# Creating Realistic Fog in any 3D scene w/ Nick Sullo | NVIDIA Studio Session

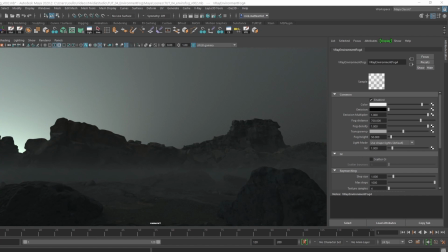(3:28)
another thing we can actually check out is the color temperature and over color of the fog so when we um click on here and you can define the color of fog itself so if you want the fog to be cooler
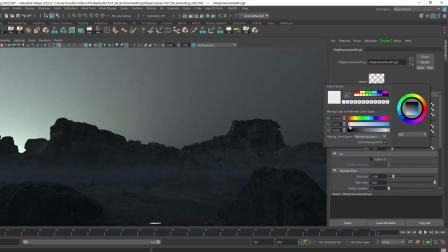(3:44)
we can play around with that but another great way is to actually
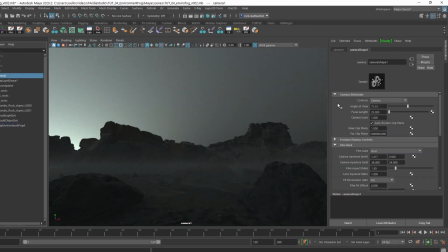(3:48)
go into the camera settings under the v-ray so in your camera you scroll down extra v-ray attributes you can scroll down to the white balance sometimes um fog environment scenes there there it can
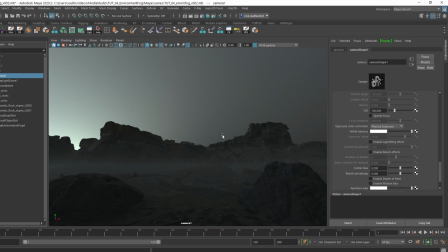(4:05)
be either kind of a cool color temperature or even like a warm color if we see kind of the sun like bleeding through here but already kind of has this kind of greenish bluish color temperature so we can play around maybe pump it up even more and um have a yellow
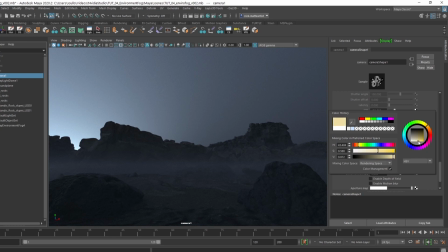(4:24)
white balance set to that kind of really see what it's already doing i mean we could really crank it up
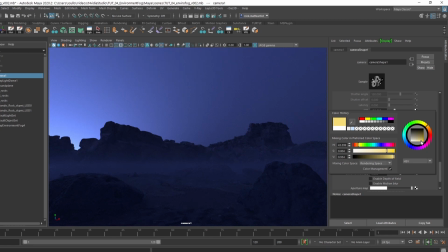(4:30)
almost feels otherworldly like an alien planet different atmosphere but
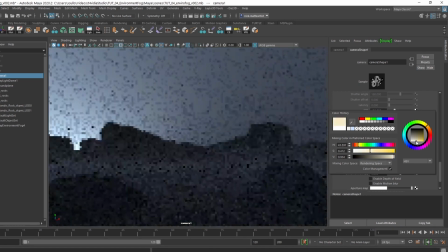(4:37)
want something a little more natural so we just adjust it just just a little bit this way almost feels like kind of maybe even a moonlit foggy scene we can kind of play around with
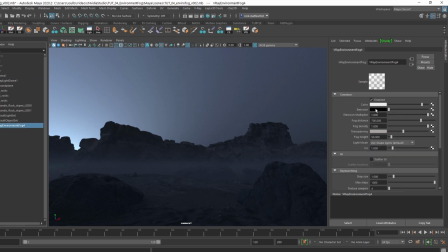(4:55)
but we can even go back into the v-ray environment fog play around with the color even for the the fog itself so we want the it's kind of a uh grayish almost yellow tone to it so we can even
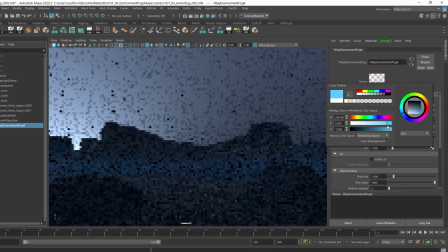(5:14)
stylistically pump that up and you can go really crank it i mean it's not really the results we want i mean it looks kind of cool it could be something a little different and um
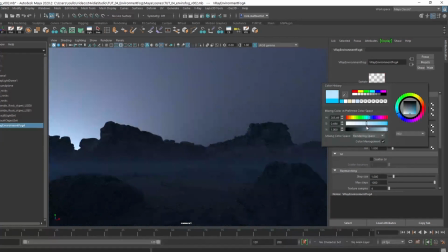(5:28)
it's a bit magical but we can tone it down maybe bring in some darker blues and violets
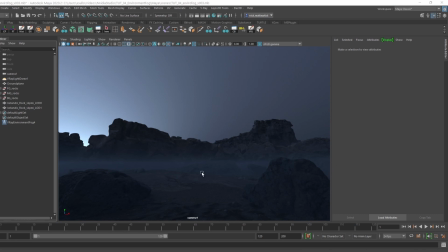(5:39)
yeah now we got a cool foggy night uh on the coast going on here and maybe you want to go into back into the v-ray environment fog because it feels like the fog right here is just kind of sitting too low so maybe we can bring up the fog height from 40
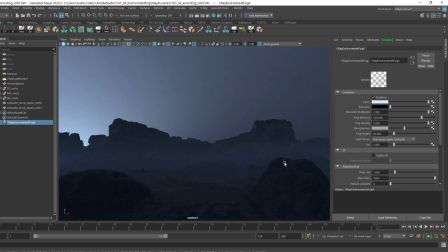(5:55)
and bring up to say like 80 that way it will spread out and you can already kind of see it kind of spreads the fog out nicely more up the y-axis so that's pretty good and um maybe next we want to drop in like a character walking along the coast say over
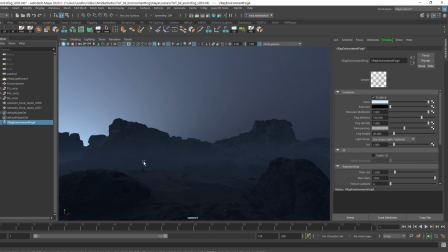(6:12)
in this area with like a flashlight and see kind of the light shining through the fog itself and it'll really kind of add a lot more atmosphere to it and really highlight the environment fog itself go
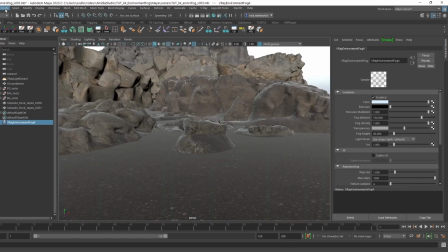(6:26)
back to viewport up to create and then lights via rect rectangle light go
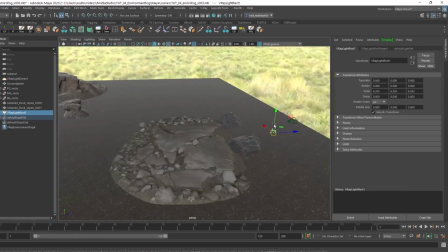(6:37)
ahead and move that more into the scene we want a character party to stand in the rocks part in this area so
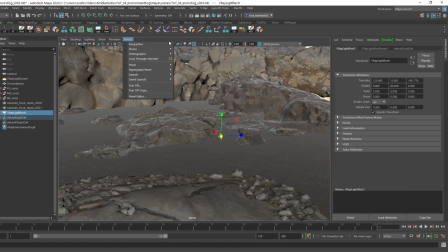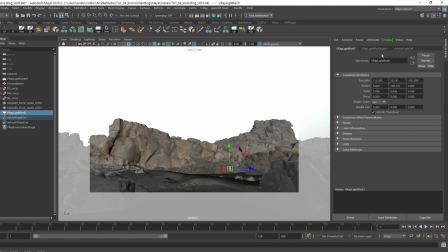(6:54)
yeah the flashlight will probably sit about right in that area i would assume go ahead and adjust the directional and they'll kind of make a more cone shape so it'll feel more like a flashlight source